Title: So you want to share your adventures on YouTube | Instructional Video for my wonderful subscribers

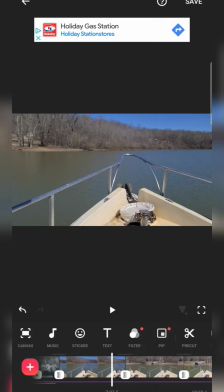3226s
And I know this is kind of obvious in some ways, but at the same time, it's something just to kind of get it, you know, realize that this is how you would do this, is that you would take, you know, 10 minutes of footage, let's say.
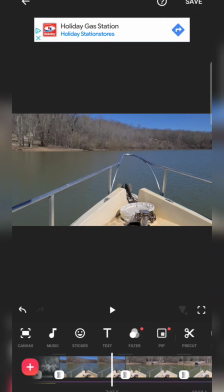3240s
I think that's probably what I did here. But when I came back to make this video, I edited it down, you know, pretty aggressively because
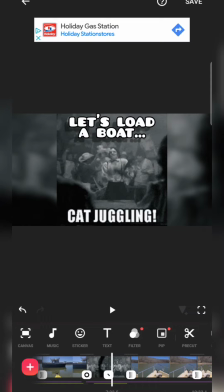3249s
no one wants to just sit there and watch, you know, the same footage.
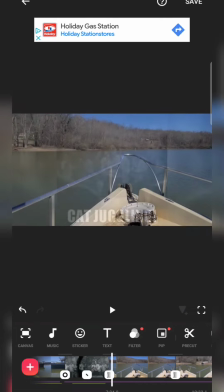3253s
Like, you know, I'll just say this about editing in general is that
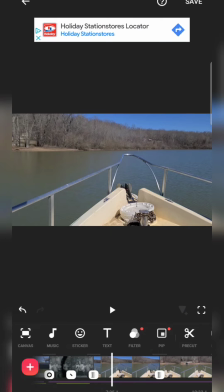3262s
depending on your audience, depending on your viewers, this is where knowing who your viewers are can be valuable. Now, to a certain extent, I know kind of my demographic of viewers. You can find that in your YouTube analytics, and maybe I'll make a second video to explain some of that.
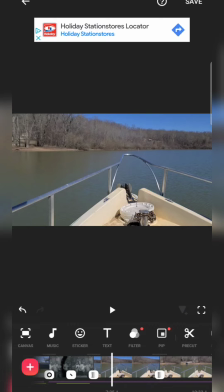3281s
If this is popular, people take to this video and they get something out of it, I might make another one to kind of talk about maybe the back end of YouTube, how you build the back of your videos and stuff like that. But, you know, anyways, in your analytics, it'll tell you the age demographics, the gender of your viewers.
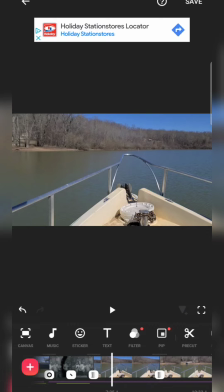3300s
Now, my channel does not surprise me. You know, it's almost exclusively male. I think 96% of my viewers are male, and most of them are about 40 years old on up. So 40 up to, you know, 100, okay?
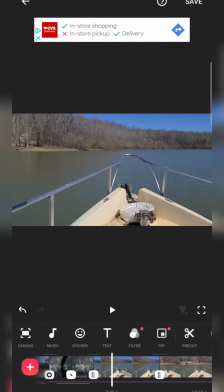3318s
I do have a few, you know, 20%, let's say, that are like, you know, in their 20s and 30s. But I have a demographic very similar to myself. Now, one thing that tells me is that
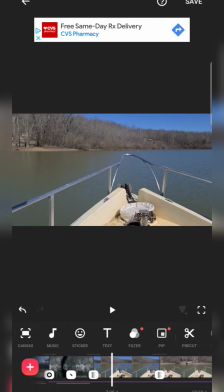3334s
my viewers tend to have a longer attention span than younger people. So in the age of TikTok and, you know, the kids, let's just call them the kids today, they have very low attention spans, and your editing has to be very quick.
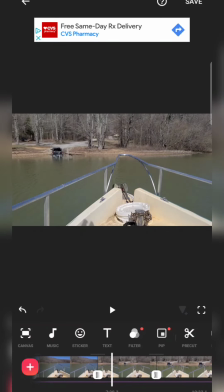3349s
You know, watch a video on YouTube just to subject yourself to it, that's kind of geared towards younger people, and or just go watch something on TikTok, which, you know, be warned, but it's the editing can be just lightning fast. Now,
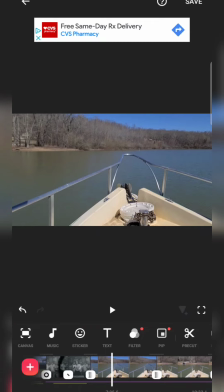3370s
I don't need to do that. You know, I mean, I don't know what kind of videos you're going to be making, but I'm just going to assume if you're watching this and you're watching my channel, you have an interest in making, you know, chronicling your adventures, right? And so, typically people who would watch that kind of stuff, you know,
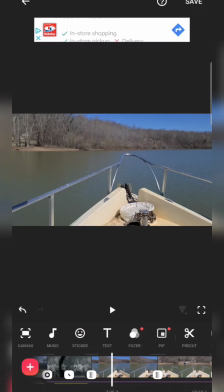3387s
will have a longer attention span where you can have scenes that are, you know, 10 seconds long, 20 seconds long, you know, you'll get a feel of it later.
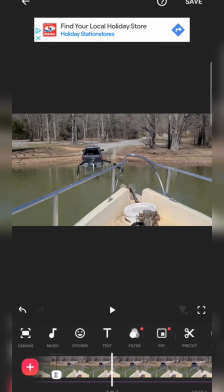3396s
I know I'm kind of being long-winded here, but I'm trying to save you a little time, because when I first started my channel, I did not fully understand this.
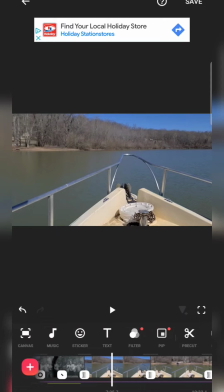3404s
And if you look back on, say, the Shanty Boat Beagle Adventure, when I first, you know, pretty much started making videos, I had, my scenes were too long.
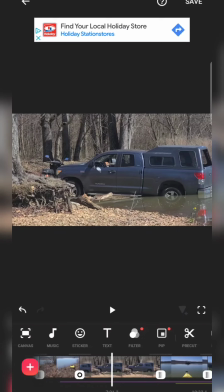3412s
You know, I would, you know, let's say I had the scene of, let me go back here.
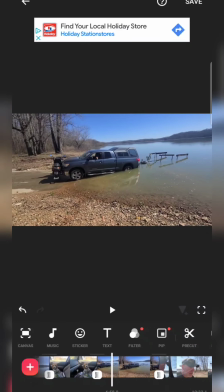3417s
Let's say this scene right here, this scene of my truck, I'm showing you guys, you know, the truck in the water, and
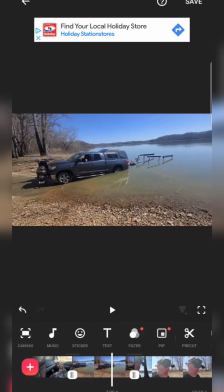3427s
it's about four and a half seconds long. Now, let's watch that. Okay, so I, you know, just by instinct here, you know,
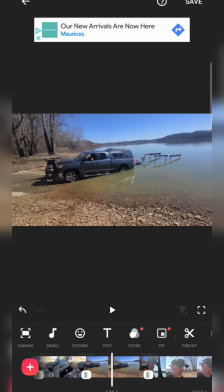3442s
understood or realized that that's all the time it took for the viewer to kind of know what is being conveyed in this scene, okay? You only needed about 4 to 5 seconds to understand that, okay, that's my truck in the water, okay? Now, when I first started, I might have lingered on this scene for 10 seconds, okay?
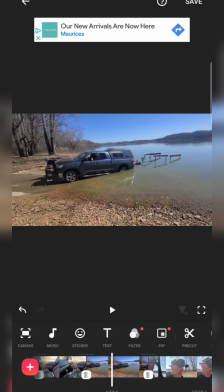3462s
And it would have been too long. And you always have the danger of losing your viewer because of that, because they just get bored, or they just, something subconsciously, you know, tells them to click out of it because they're antsy or whatever.